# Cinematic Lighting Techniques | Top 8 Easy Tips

So there are different types of lighting styles to choose from. Each one of these lights have a purpose.
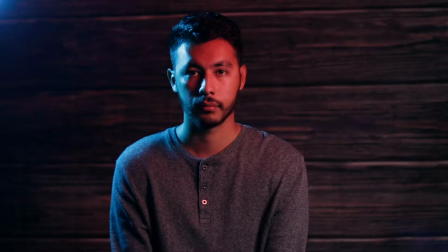[0:04]
I'm going to show you the right ones to choose, so stay tuned. What's up guys, if you're new here, I'm Mauricio, and in this channel I talk filmmaking and photography, so make sure you hit the like button down there. In this video, I'm going to be showing you the different types of lighting techniques. These are the lighting techniques that I use and I've seen in movies. First one is Rembrandt Lighting. This originally came from a painter named Rembrandt. He uses lighting technique on most of his paintings. What this lighting does, it creates depth on the talent's face, creating shadow on the opposite side. It also creates this triangle lighting shape on the talent's cheek. A lot of Hollywood movies use this type of technique, giving it a more dramatic look. Also, depending on the position you place your camera, if you place it on the bright side, it's called the broad light.
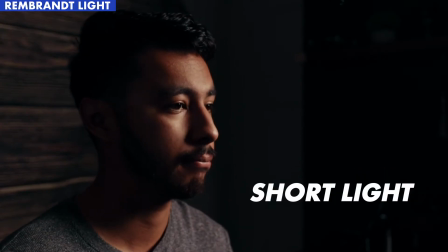[0:58]
If you place it on the dark side, it's called the short light or dark side.
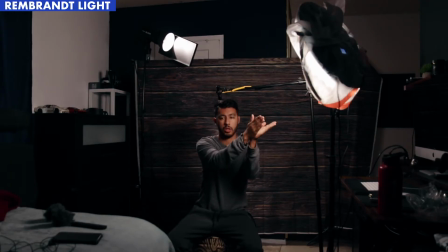[1:03]
This is the lighting technique that I used on all of my videos. I just like the way it looks. It's not too dramatic and it's not too flat. Second technique is the front light. This is by far the least cinematic lighting technique from all, because since the lighting is right in front of you,
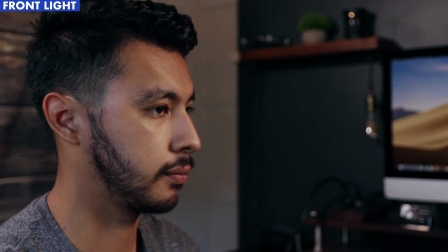[1:22]
there's no shadows on the talent's face, making it a flat image.
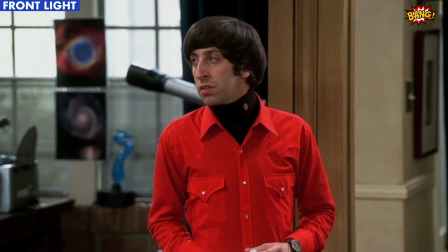[1:27]
This technique is used more on beauty commercials, comedy shows, because their goal is not to make it look cinematic, rather more natural.
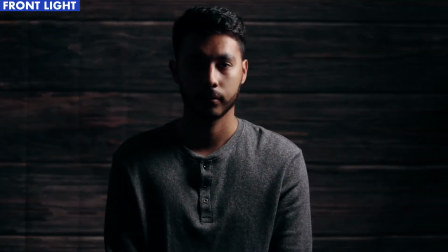[1:38]
Third technique on the list is split lighting. Half of the talent's face is dark and the other half is lit up.
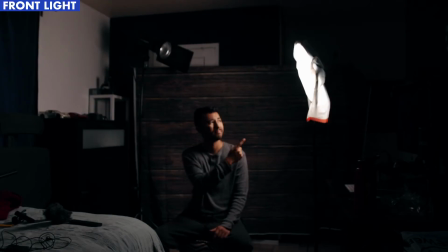[1:45]
This technique is used on dramatic movies or scenes, making the actor look more tough and mean. Fourth technique on the list is top light.
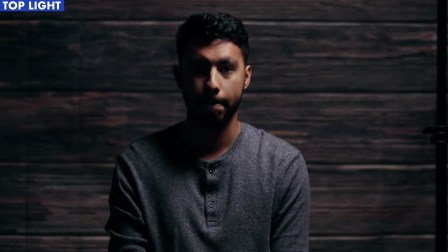[1:58]
What this lighting does, it gives the subject half shadows in the eyes, and they call it raccoon eyes. Typically, this is used for scenes with artificial lights like a light bulb, spotlight, or even the sun outside, making them more motivated.
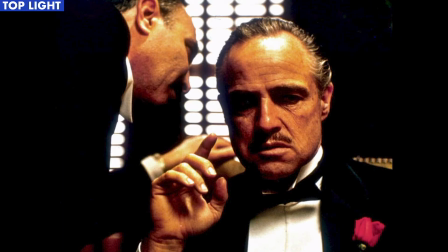[2:12]
This look can give a dramatic look to the actor, making it look like the bad guy of the movie.
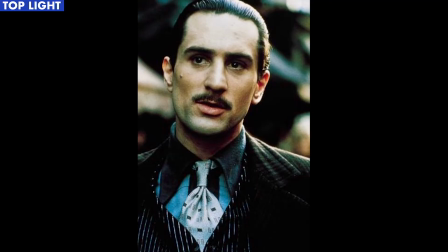[2:17]
Or if you can soften the light, it can have more of a natural look like an overcast day. It can also lit up an entire set.
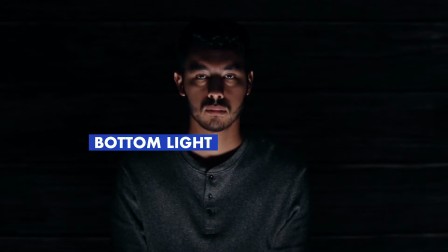[2:28]
Fifth technique on the list is the bottom light. This technique is used more on horror films, giving it more of an evil look to it. This lights up the most unflattering look of the talent's face, like the chin and under the nose. But if you're going more of a horror look, then this is the lighting you should go for. Sixth technique on the list is backlight. This will give your talent have a silhouette look to it. This is good if you want to introduce a character but not fully yet, and having more of a mystery look to it. Or if the talent is doing some sort of movement like dancing, running, and things like that, this lighting is perfect for that.
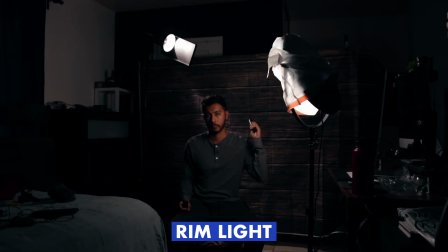[3:10]
Seventh technique on this list is the rim light. I use this light to light up behind me so I can separate me from the background.
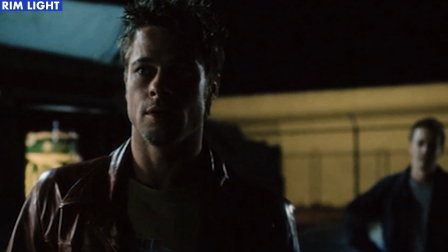[3:17]
This lighting can be used to introduce a character but not showing the entire face yet, giving more of a mystery look like the previous lighting we talked about.
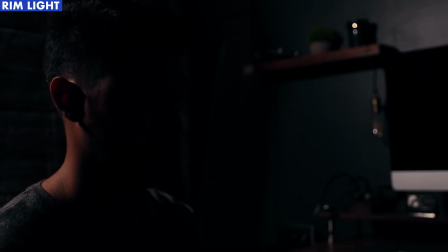[3:25]
As you can see, this shot, the back of my head is the only thing lit up, and it can give a cinematic mystery look to it. Last but not least, the eighth technique on this list is color light.
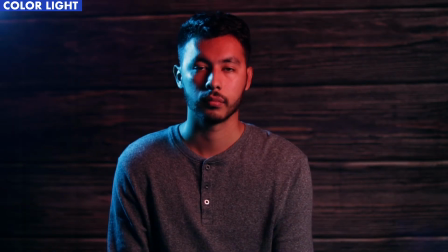[3:39]
This can enhance the look on your subject, giving more contrast. You can add contrast by lighting, depth, and color. You can get super creative with color lighting, and it's endless what you can do with this technique. So I'll just show you examples on screen right now.
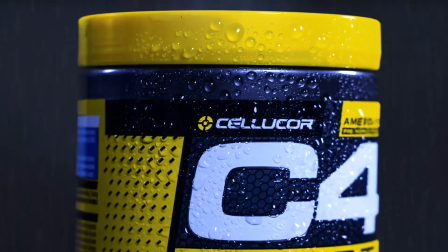[3:57]
So depending on the story of your film and or scene, lighting can definitely help you give the appropriate look to tell your story.
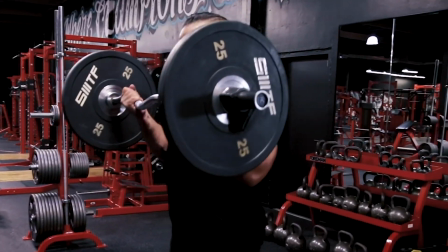[4:04]
All these lighting techniques have a purpose, and you should have a good reason why you're using it.